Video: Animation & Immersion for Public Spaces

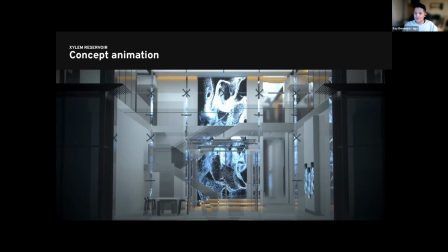[28:21]
Just to give you a bit of context, rather than the traditional pipeline of 2D to storyboard to 3D. We found more substance in seeing the pieces we developed in the in the 3D version of the lobby earlier on in the planning and concept phase of the project which helped generate more ideas as opposed to conceptualizing in 2D storyboards.
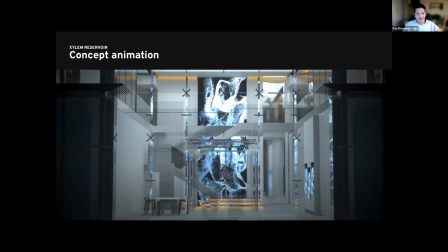[28:42]
So without further ado I'll just hit play and hope you hope you enjoy it.
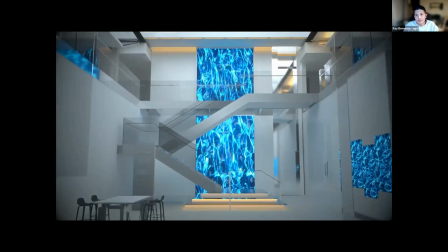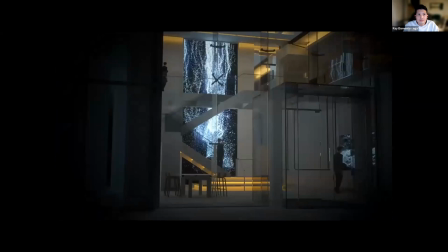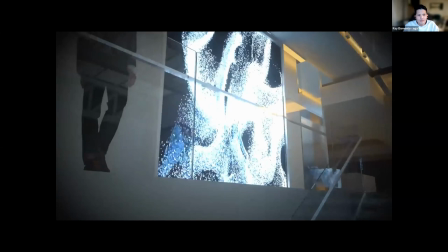So yeah just this animation wasn't necessary in terms of client validation but I felt it helped the team gain a better understanding of the space as it presented the interaction of the media in terms of lighting in the space,
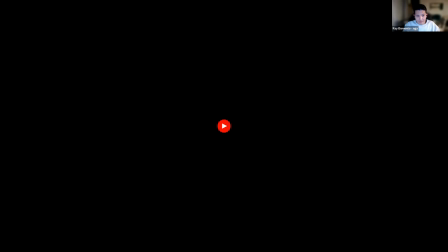[29:48]
the size and scale of the centerpiece, how the media might look during the day and night. So there's like that day and night cycle. Also the viewing angles from the inside, outside, from the stairs, first floor and second floor for both the visitors and its employees.
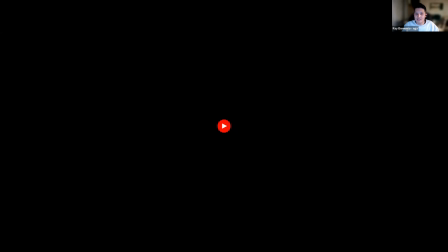[30:04]
Having this concept animation earlier in the planning stages helped with directing considerations such as the screen's brightness levels, the coloration of the media, and specifically where to place certain focal elements of the waterfall.
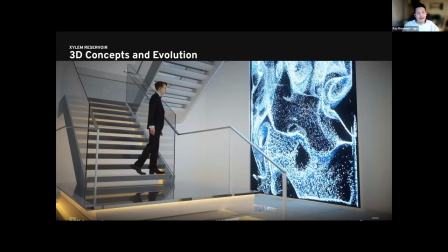[30:20]
So 3D concepts and evolutions.
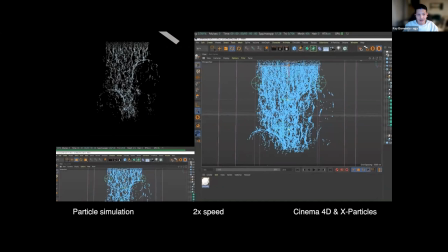[30:26]
I just want to give a quote from one of our creative directors on the project, Jan Berenger.
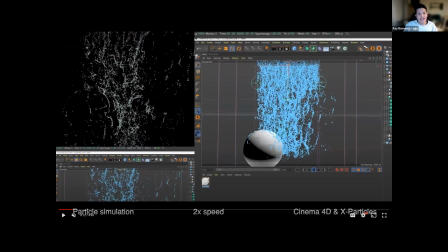[30:33]
A waterfall is a universal symbol for change and transformation, bringing to life the essence of Xylem's core vision and values. So I'm just going to play this here.
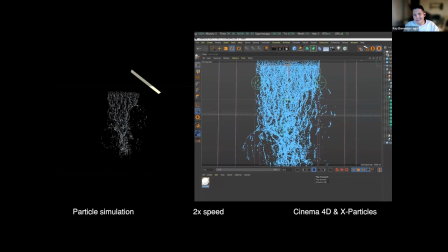[30:46]
So after we received the brief, I went straight to R&D in 3D. Due to the scope and budget of the project, we decided that a realistic approach of the water simulations would be too risky and too costly, worrying that it would not achieve high fidelity. So we decided a more stylistic approach of the waterfall.
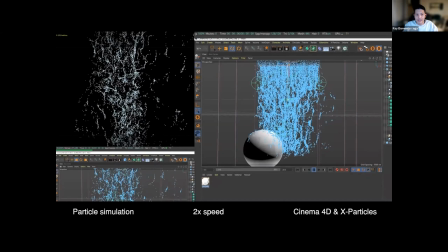[31:06]
I used Cinema 4D, which is a professional 3D modeling animation and simulation and rendering software paired along with Otoys Octane Renderer, which is a GPU accelerated, unbiased, physically correct renderer that can achieve photorealistic animations. And yeah, I chose Insidium's Cinema 4D plugin, X-Particles, for its robust controls in particle simulations. And both programs gave me the tools to accurately represent realistic lighting with its path tracing rendering capabilities, but posed challenges, which I will elaborate more further in later on in the presentation.
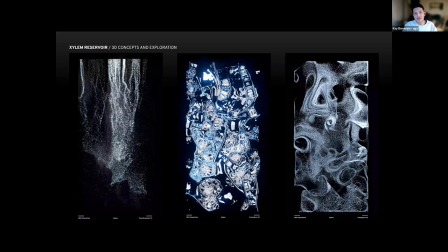[31:49]
we explored variation designs of the waterfall that we categorized into three themes transformation on the left here uh formations on the this in the middle and emergence transformation just a brief explanation of each transformation explores defining shapes formations explores
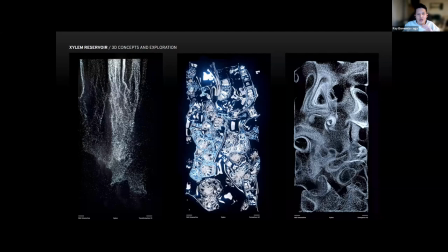[32:07]
the various textures texture representations of both water uh of both literal and abstract
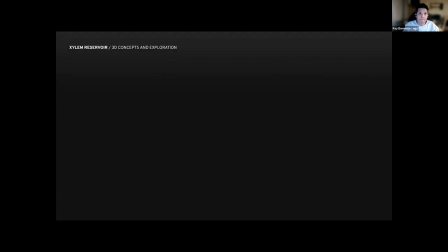[32:13]
emergence explores abstract movements, bringing emphasis on the flow and movement of water.